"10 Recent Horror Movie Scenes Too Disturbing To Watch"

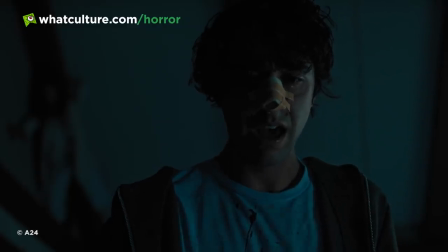0:00 most of us are okay with a bit of blood, a jump scare or two, and the occasional existential theme.
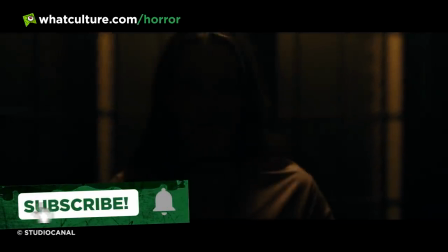0:05 Being able to dabble in these moments without being plunged in at the deep end allow for that adrenaline rush that so many of us crave when watching a horror movie,
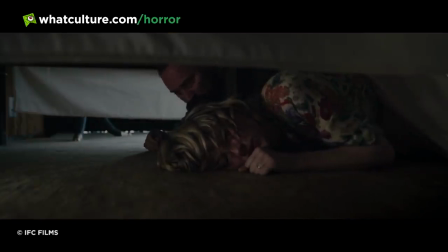0:13 without making us feel like we want to curl up into a ball and weep uncontrollably. In lists like these, the same films tend to crop up.
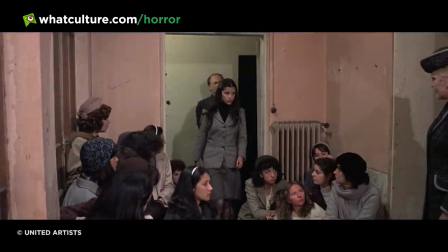0:19 A Serbian film, Sallow, Antichrist, or The Girl Next Door.
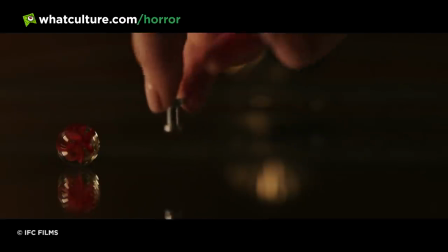0:23 Don't get me wrong, these are indeed very disturbing and deeply upsetting, but given that these films have had the spotlight for a while, I figured we should discuss some lesser known ones.
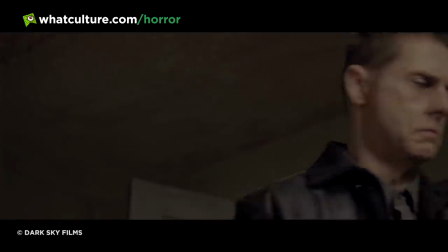0:32 For this list, films that have come out in the last decade will be taken into consideration, with some well-known flicks and some indie gems being woven in too.
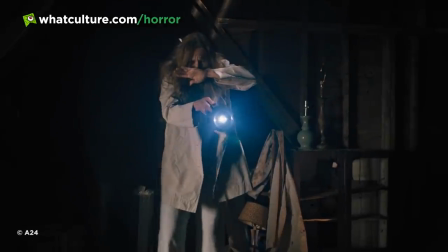0:39 It goes without saying that this list may contain topics that some viewers may find disturbing.
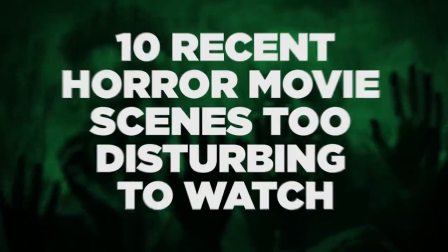0:44 With that, I'm Tilly from What Culture Horror, and these are 10 recent horror movie scenes too disturbing to watch.
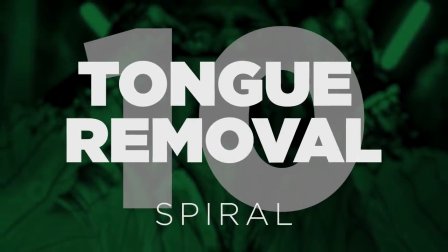0:51 Number 10, tongue removal, Spiral.
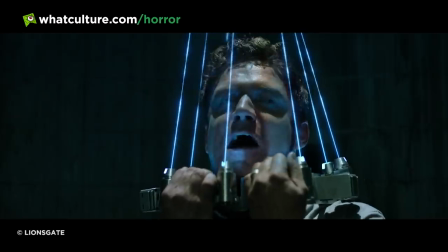0:53 After the 2017 installment of the Saw franchise disappointed fans of the saga and casual viewers who went in for a good scare and didn't receive anything of the sort,
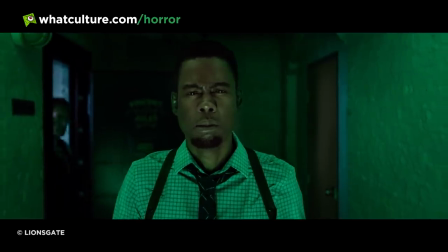1:02 people were cautiously optimistic for the 2021 film.
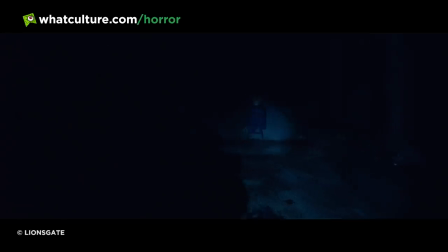1:05 The Chris Rock-helmed film turned out to be another disappointment to many, but there was one standout moment.
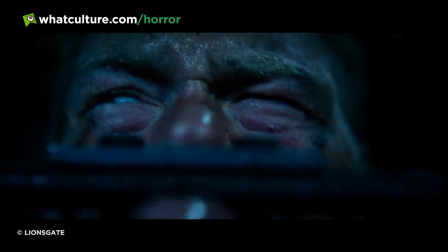1:11 Whether that moment was enjoyable or not, however, is up for debate. The first trap actually occurs in the opening scene, which set a tone for the film that unfortunately wasn't followed up.
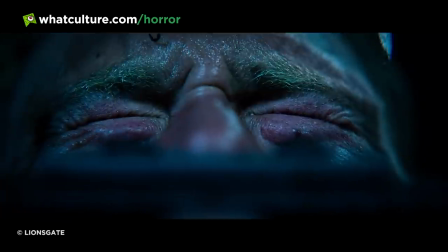1:20 It is a hell of a trap though, and quite possibly one of the goriest Saw traps in the whole series.
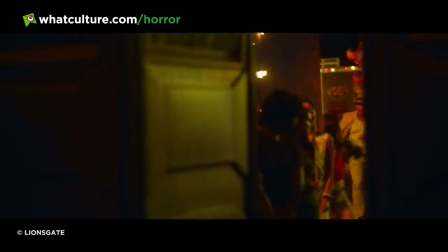1:25 Detective Boswick finds himself in a trap after chasing what he thought was an ordinary thief at a funfair,
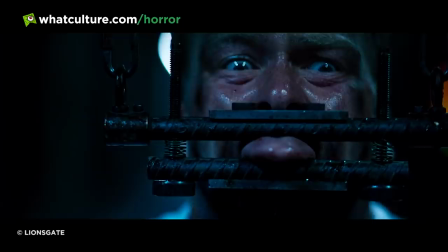1:30 where he is standing on a chair in a subway tunnel with his hands tied behind his back. Oh yeah, and his tongue is in a vice. Due to his corrupt nature and lying tongue,
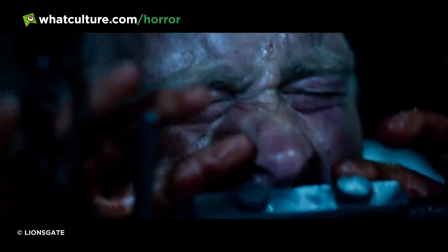1:38 the designer of the trap saw, it as only fitting that the offending organ be removed.
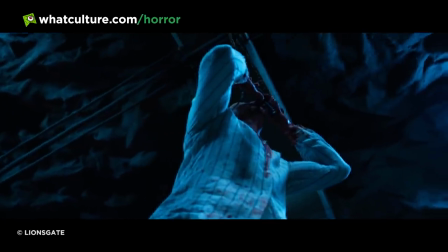1:43 The wince-inducing scene that follows is hugely uncomfortable to watch, with incredible special effects that make this seem all too real.
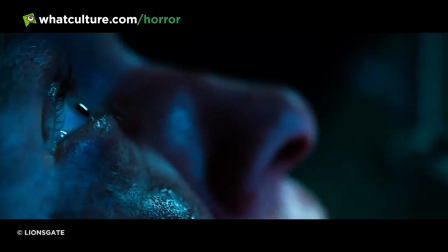1:50 You can practically feel the tissue tearing. Yuck. Number 9, Crows, The Witch.
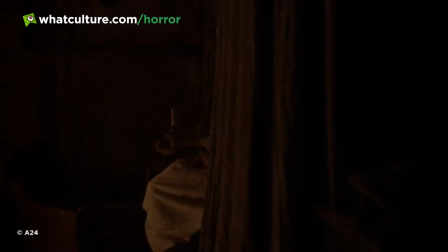1:56 Whilst not as gory as the previous entry, it's the realism with which it is executed that makes it so horrific.
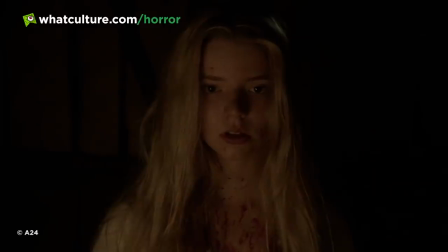2:02 As many of us know by now, Robert Eggers' The Witch is a tense, unbearably oppressive 17th century folktale with many horrific moments.
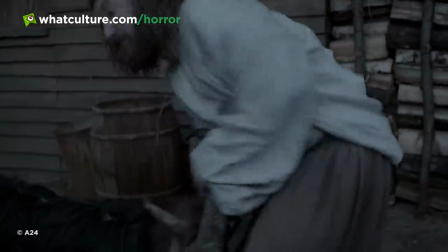2:09 A child is possessed and pukes an apple, a man is gored by a goat, and you bet your ass there's witches.
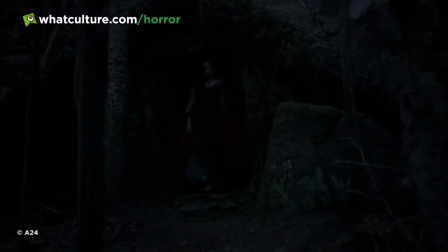2:14 Witches that just so happen to steal babies.
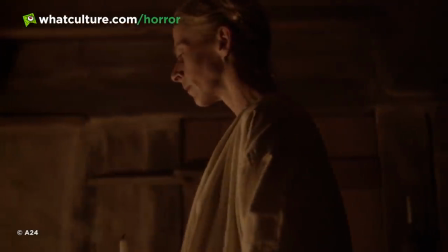2:16 The matriarch of the central family, Catherine, is deeply depressed after her baby goes missing, fearing for her child's soul as it died before it could be baptized.
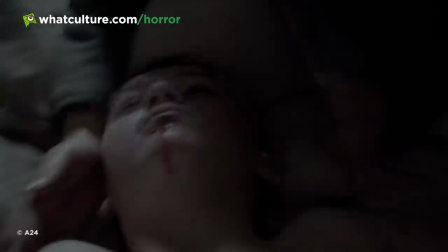2:25 Her grief only worsens when her eldest son Caleb dies, causing her to hallucinate in her grief.
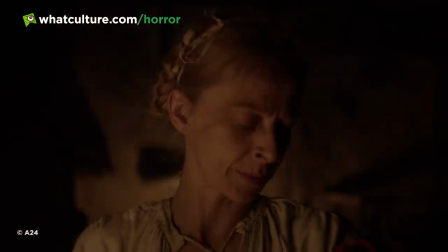2:30 In her vision, she sees her two children returned. Her baby, she notices, is hungry, and so she begins to breastfeed it.
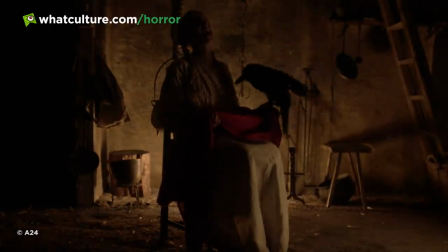2:37 It is then that the truth is revealed. A crow, not her baby, is viciously tugging and pecking the flesh of her breast, all while Catherine laughs maniacally.
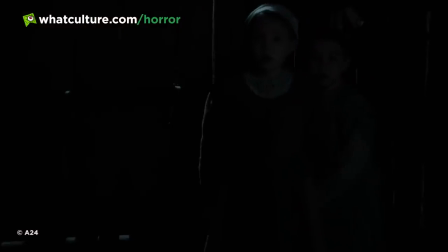2:45 It's so unexpected and so jarring. Completely devoid of music, and Catherine sits in the center of the dimly lit screen so the viewer cannot look away.
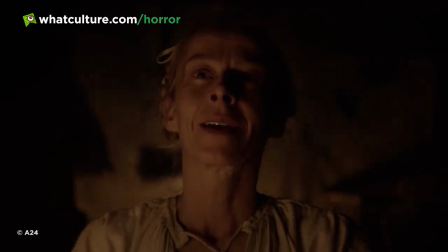2:53 Even covering your eyes won't help, as her laughter and the sound of ripping flesh continues.
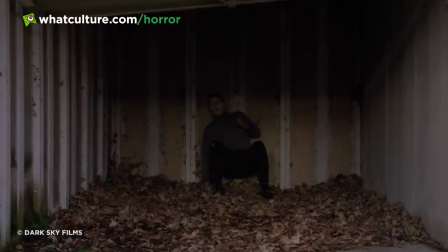2:58 Number 8, Puppet Chase, Possum. A lack of gore doesn't mean a scene can't be disturbing, as 2018's Possum proves.
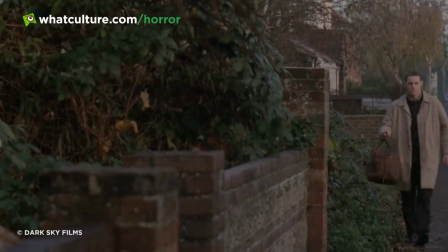3:06 Possum tells the tale of a disgraced children's puppeteer who returns to his childhood home with the titular puppet in a duffel bag.
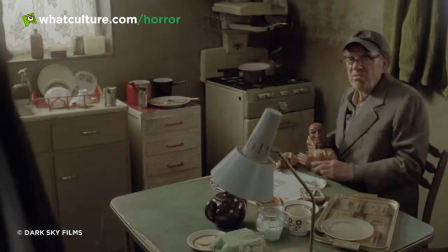3:12 There, he reconciles with his vile Uncle Maurice, who exerts an uncomfortable level of control and sparks fear within the main character.
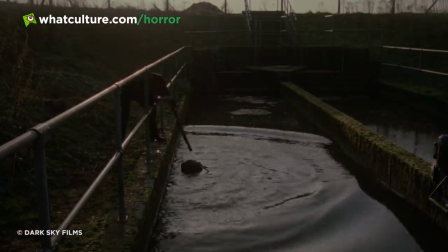3:21 Throughout the film, Philip tries to get rid of the literal baggage, but he cannot seem to shake it. To be fair, upon looking at the thing, you'd understand why he wants to get rid of it.
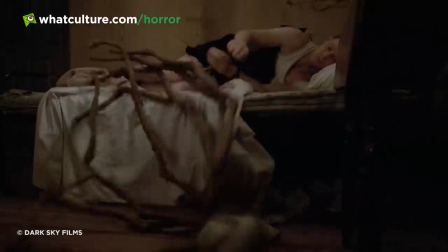3:28 There is no nice way to put it. Possum the Puppet is absolutely bloody terrifying.
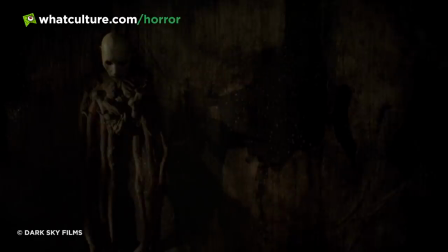3:33 Looking like a spider and a baby with huge spindly legs and white gaping facial features, this is a toy that even the demented Sid from Toy Story couldn't create.
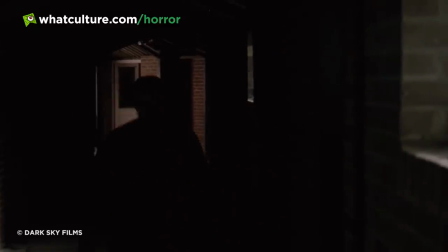3:42 Imagine the horror when the horrid thing begins to silently, almost elegantly, chase after Philip.
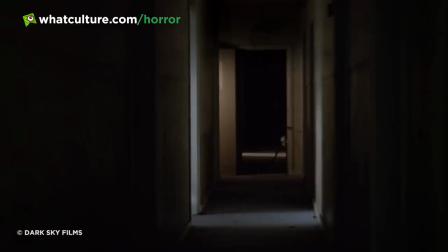3:49 Set in a bleak, grimy world, watching this thing crawl after our protagonist is just beyond anything viewers were prepared for.
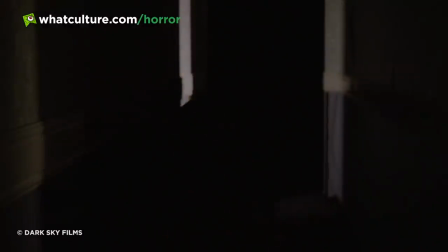3:55 By the time the ending rolls around and the truth about Philip is revealed, it makes the chase scene not only creepy and horrid to watch, but deeply, deeply tragic.
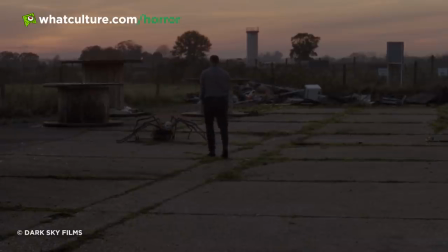4:03 The film really isn't for everyone and contains strong themes of child abuse, so please be careful if you decide to check this one out.